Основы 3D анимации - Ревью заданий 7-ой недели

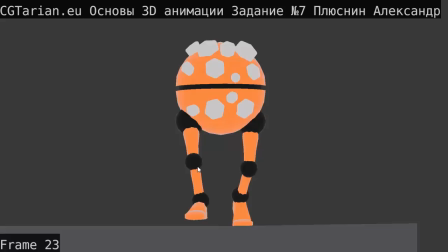8:13 Вот, если у вас слабенький результатик, то пересмотрите лекцию, повторите, выполните задание еще раз. Сделайте столько раз цикл походки, сколько потребуется, чтобы он выглядел привлекательно, без каких-то резких
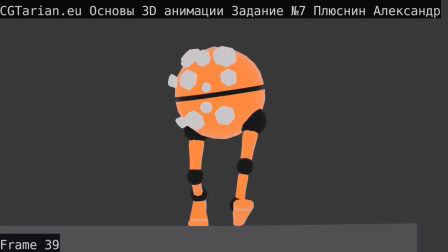8:29 подергиваний и каких-то других неровностей и еще чего-либо. Просто, чтобы походка смотрелась привлекательно. Вот, окей, а мы идем к следующей работке. И следующая работа – это Александра Львова. Давайте смотрим ее.
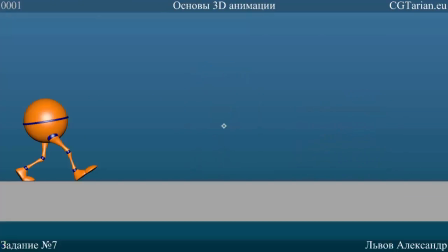8:49 Пум-пум-пум. Немножко чувствуется, что персонаж как-то присев и отклонившись назад идет. Как будто, ну, вот если его сделать бы еще немножко толще, то такой резвый толстячок был бы.
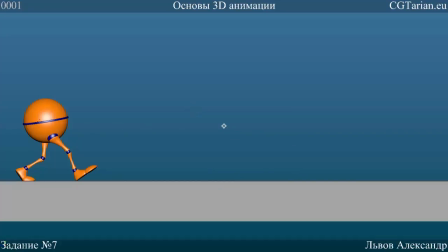9:03 Он как-то отклонен. Во-первых, это говорит, что он отклонен, вот, ну, вот этот наклон. Во-вторых, он как-то далеко от этой ноги находится, больше над этой ногой, да? Ну, где вот его опорная эта нога, ну вот где опора здесь и опора здесь.
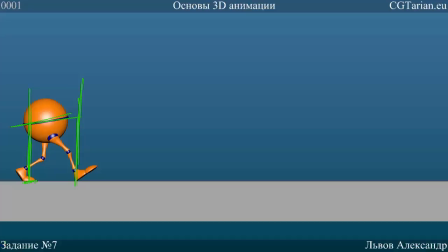9:23 Как-то он немножко отстает от ног, ногами вот, ноги его очень опережают, вот так можно сказать. Так, я бы рекомендовал просто взять его, контроллер его тела, выделить, пум, пойти в Graph Editor, там будет у тебя Translate Z, да, кривая, которая идет вот так вот.
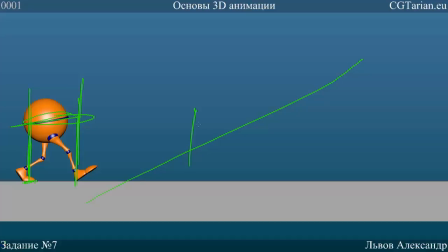9:42 Выдели всю кривую, и всю кривую просто чуть выше, ну или чуть ниже, в зависимости, куда она у тебя идет. Если она направлена вверх, значит, сдвинь ее чуть выше. Если кривая Translate Z направлена вниз, значит, выдели всю кривую, опусти чуть ниже, чтобы тело съехала поровнее над ногами.
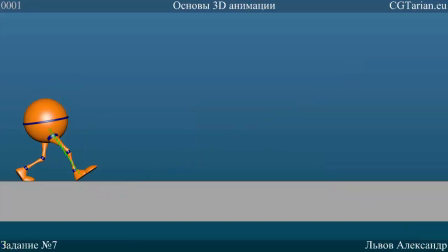10:02 Вот, опять же, нам нужен более четкий контакт, прямая нога. Можно так высоко ее не поднимать, хотя здесь при таком широком шаге вот это выглядит уже натуральней. При том узком шаге, который мы только что рассмотрели у Александра Плюснина, это не подходило.
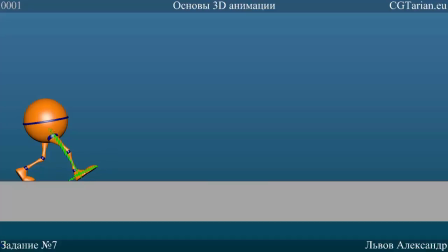10:19 Тут нормально, шаг широкий, может быть так поднято. Вот, смотрим, что у нас тут есть. Давай еще раз прокрутим несколько раз.
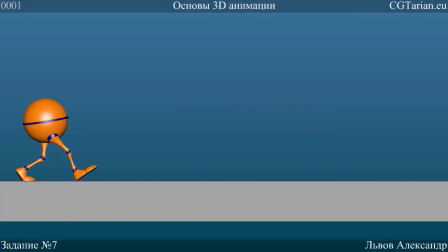10:31 Хорошо, смотрим вид сбоку. Ну да, все, в общем, выглядит привлекательно, кроме того, что тело немножко запаздывает. Я бы чуть больше задержал вот эту ногу на 1-2 кадра,
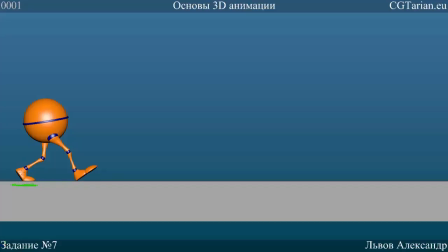10:47 не, как бы не давай ей подниматься, задержи ее ключи, просто выдели их на таймлайне и сдвинь вперед на 2 кадра, чтобы пока приземляется вот эта стопа, тык-тык-тык-тык, та не начинала отрываться, а то она уже начинает ехать вперед.
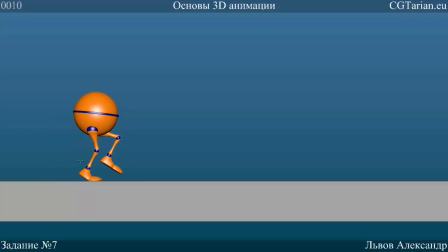11:09 Чуть больше задержи. Теперь Extreme Up опять. Extreme Up у нас должна быть прямая нога. Мы должны видеть, что это Extreme Up, что он высоко поднимается. Он здесь не поднимается, соответственно, и тело его будет выше в этом кадре. Пум.
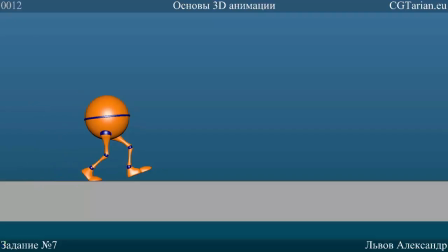11:31 Вот здесь контакт практически ровная нога, хотя я бы еще рекомендовал чуть-чуть его приподнять, чтобы она еще ровнее выглядела, но не 100% ровная, а так, 98%, чтобы немножко-немножко такой невидимый изгиб оставался, тогда он не позволит
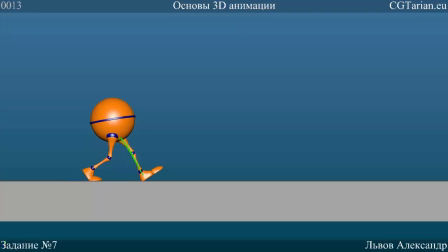11:50 щелкать коленком. И за кадр до контакта, вот контакт, за кадр до контакта пододвинь ногу, чтобы она была ближе, чтобы она была, опять же, чуть-чуть изогнута, но практически ровная. Опять же,
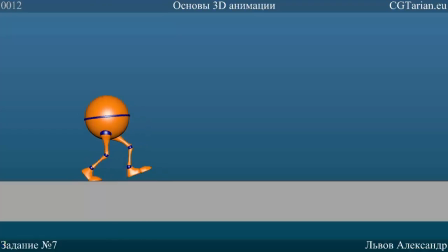12:06 это уменьшит щелкание коленок, потому что они на один кадр у тебя только выравниваются, и получается, что тык-тык, коленка назад как бы щелкает, а потом обратно вперед выпрыгивает.